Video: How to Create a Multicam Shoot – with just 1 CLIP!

Only shot your video with one camera? No problem. In this video, I'll show you how to fake a multicam setup using LumaFusion's Multicam Studio, making it look like you had a bigger crew.
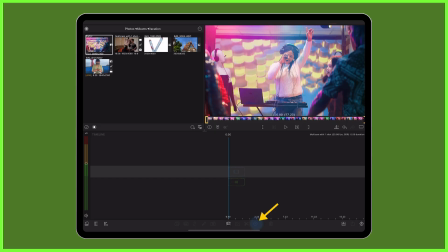(0:15)
First, open a multicam container on the timeline using the Add Clip icon and head over to the synchronizer. Drag your clip from the media library into the drop zones below.
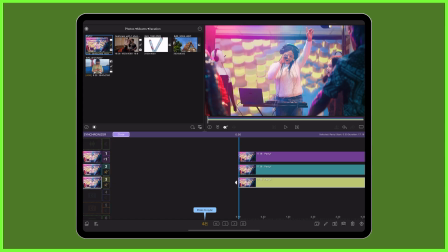(0:27)
Next, proceed to alter the frame and fit of each clip by double tapping each clip,
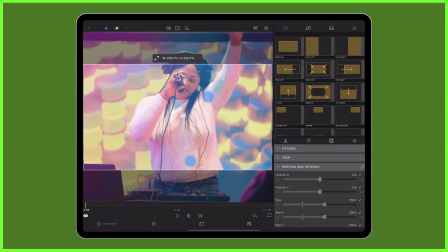(0:31)
entering the frame and fit editor, and making alterations to the size and position.
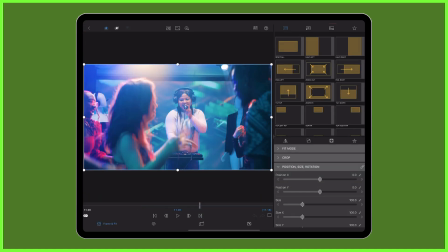(0:36)
Be sure to create a range of close-up and wide shots to make each angle different from the others.
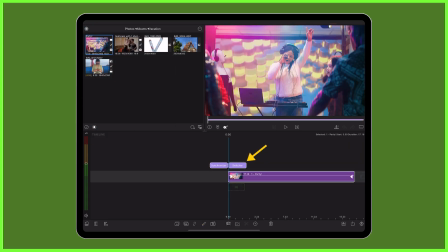(0:42)
Once you're happy, head to the switcher to play back your media and cut between your virtual angles with just a few taps,
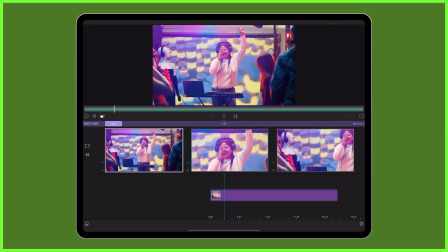(0:49)
a perfect way to add energy to your video and keep your viewer engaged.
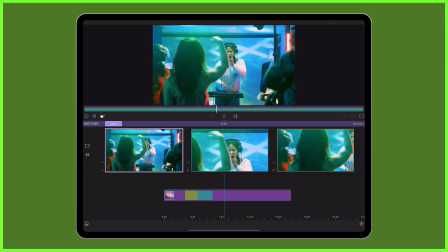(0:53)
This trick works best with clips shot in a high resolution, where you can zoom in and alter the framing of your video without worrying it'll be out of focus.
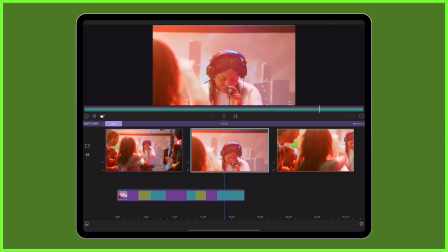(1:02)
Not only is this editing technique a game changer for solo creators,
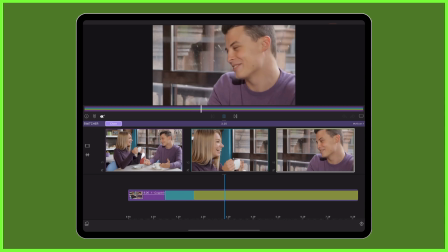(1:06)
or for when you just haven't got enough material to edit with, it can also be a great way to hide jump cuts in a conversation.
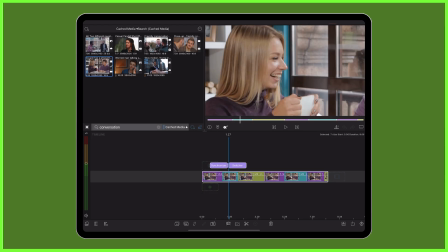(1:13)
In this case, after you finish switching, just delete the parts you want of your multicam container back on the timeline.
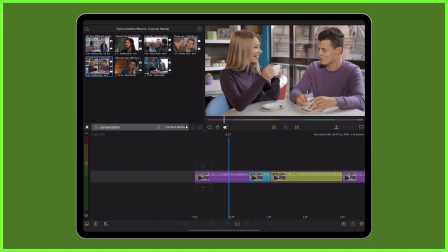(1:19)
By being clever with your camera angles here, you can create an editing sequence with no B-roll at all. So there you go, with just one clip and a bit of framing finesse, you can turn a basic shot into a polished multicam style edit. No second camera needed. Try it out today and watch your footage come to life.